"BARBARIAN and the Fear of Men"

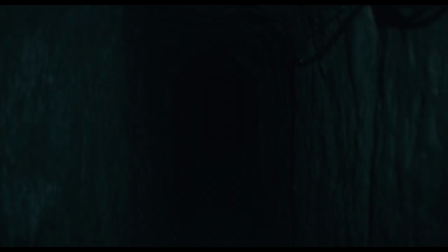But while Psycho's shifts feel like a natural element of the story, story,
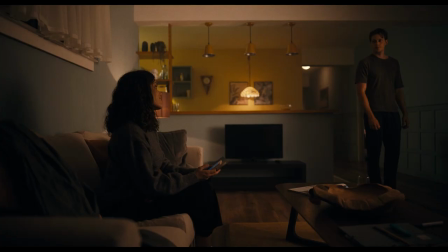barbarians are more abrupt and intentional, with the first act of the film reading like a dramatized version of DeBecker's book.
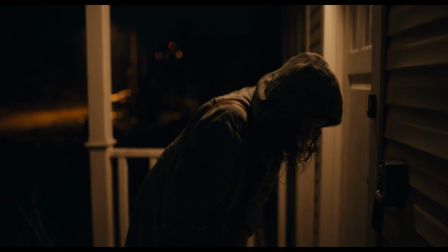Tess, played by Georgina Campbell, is an appropriately cautious young woman who suffers the awkward fate of being double booked at her Detroit Airbnb with Keith,
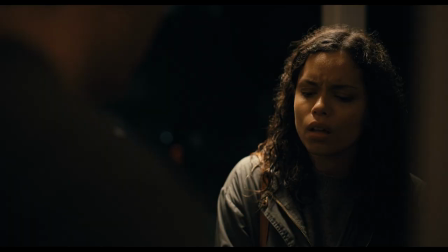played by Bill Skarsgård.
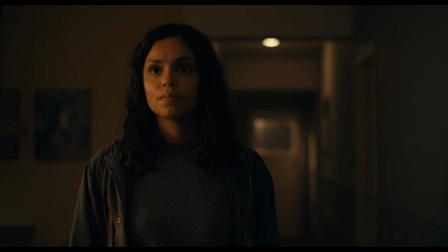Keith invites her in out of the rain and then proceeds to dash through all of Gavin DeBecker's pre-incident indicators, which is what makes the first 25 minutes of the film so tense.
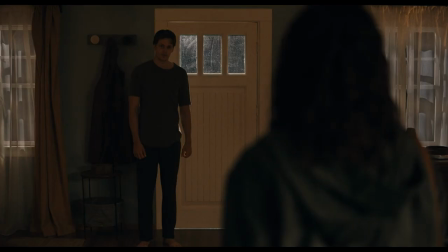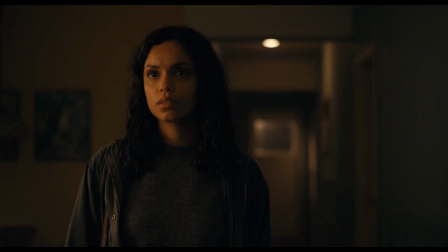The question invites Tess to either confirm that she finds him suspicious, to which he might become more defensive, or deny it and back off.
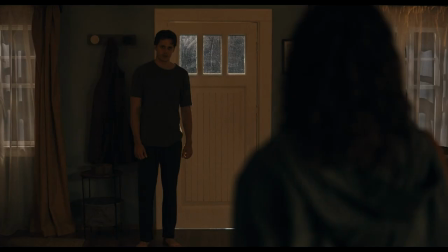Either way it's a conversation she doesn't want to have, so she just stares at him until he relents.
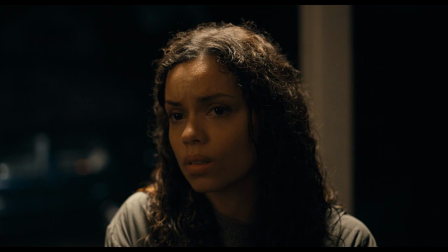De Becker explains this in The Gift of Fear.
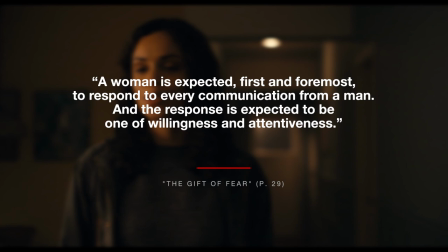A woman is expected first and foremost to respond to every communication from a man, and the response is expected to be one of willingness and attentiveness.
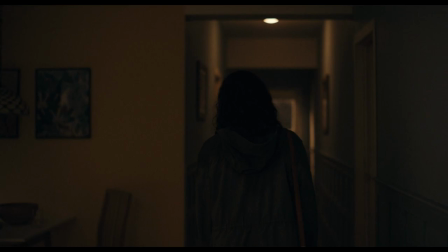It sets the tone for an incredibly awkward sequence for the audience because half the audience have been in Tess's position before and the other half have seen a horror movie before.
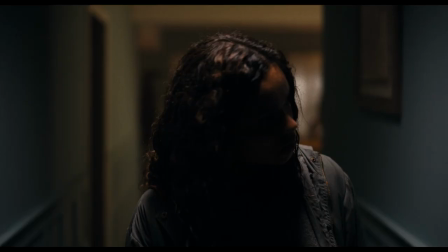We know what wrong moves can lead to, and it doesn't help that Kreger's camera lingers on Skarsgård in the background, making us wonder what is going through his head as he watches her.
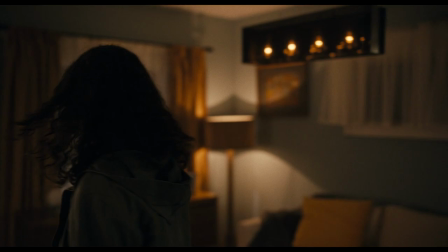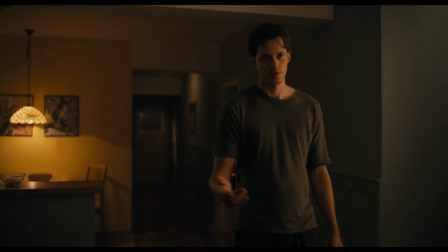Convinced that they are legitimately double booked, Tess plans to head back to her vehicle to make some calls and find new lodgings. But Keith tells her she shouldn't because it's a bad neighborhood. Throughout this sequence, Keith continues to violate the second pin, being overly nice and charming.
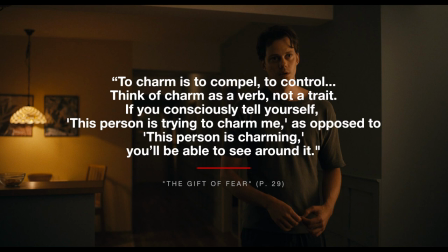As DeBecker notes, niceness is a decision. It's a strategy of social interaction.
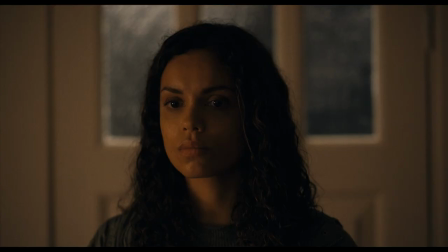It is not a character trait. That's a pretty profound revelation for those of us who want to see the innate goodness of people.
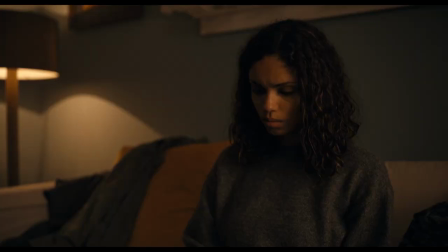As Tess starts making calls, Keith offers to make her some tea.
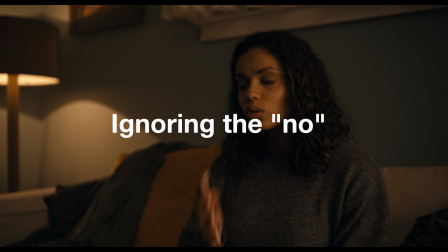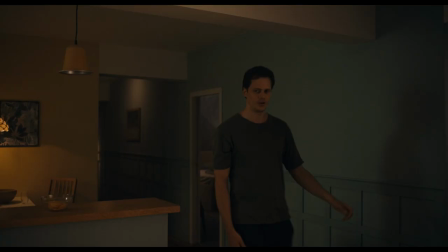Tess is unsuccessful in finding a room, prompting Keith to jump in and tell her that there's a convention in town, so she probably won't be able to find a hotel room.
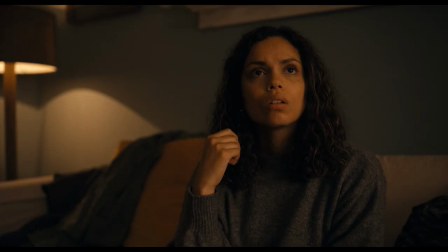More than one reviewer has noted that this seems to be a note of contrivance on the part of Kreger.
I think we both instantly were like, she calls a hotel and it's booked, and we're like, bullshit, she's in Detroit and a hotel is just booked.
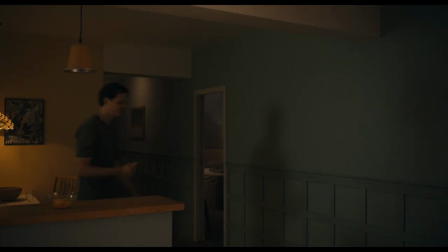But for me the thing that stood out was not that Tess wasn't able to find a room,
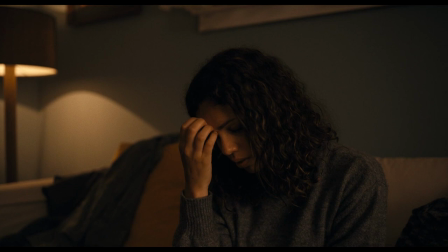it's that she only tried one hotel before Keith interrupted and told her that all the hotels were probably booked. It's possible that there were hundreds of hotel rooms available. She just stopped trying.
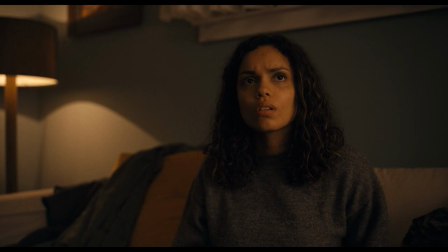Keith's solution is for Tess to stay with him. Her in the bedroom and him on the couch.
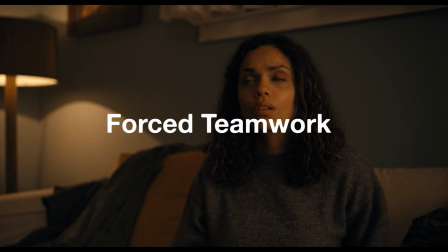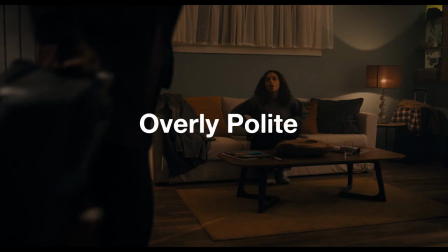Tess offers to take the couch, but Keith demands to be chivalrous. He also refuses to let her get her own bags.
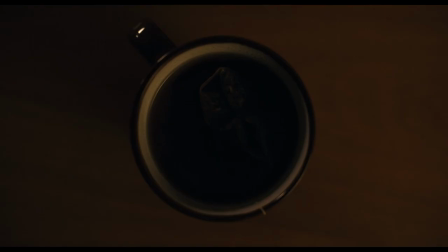Kregor gives us an excellent, ominous shot here.
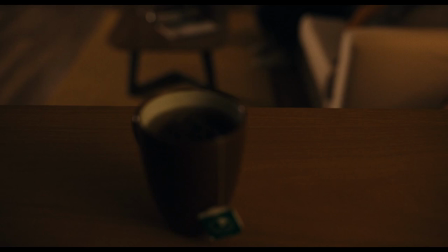As Tess waits for the sheets to dry and Kregor match cuts to the untouched cup of tea, the Keith is brewed for Tess over her objections.
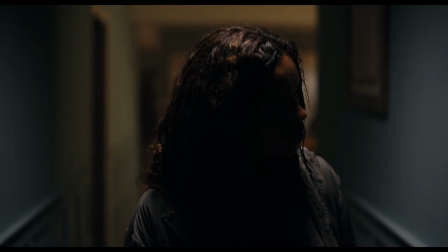Everything about this situation, the casting of Bill Skarsgård, the shot selection,
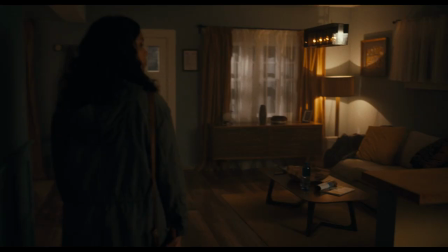and the dialogue tells us that this is a rotten situation and Tess should probably get out of there as fast as she can.
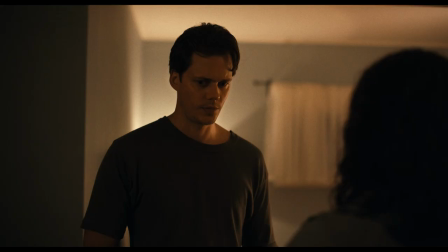But with each passing exchange she gets sucked farther and farther in.
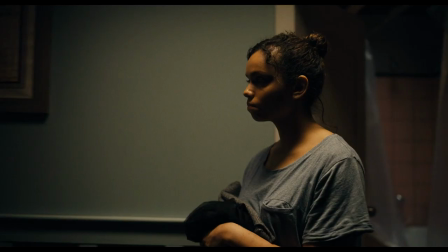At this point Keith's awkward charm really is disarming because nothing he's done is overtly dangerous.
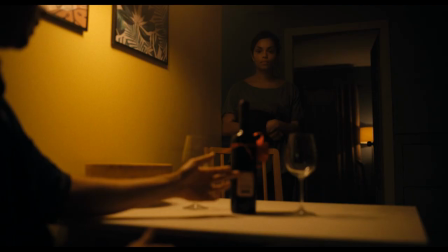And he seems to be hyper aware that he's in the presence of a woman who might see him as a threat. So he's self-monitoring all over the place.
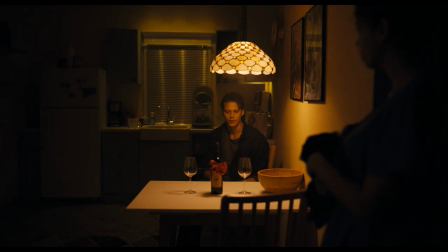And it kind of reminds me of another awkward horror character.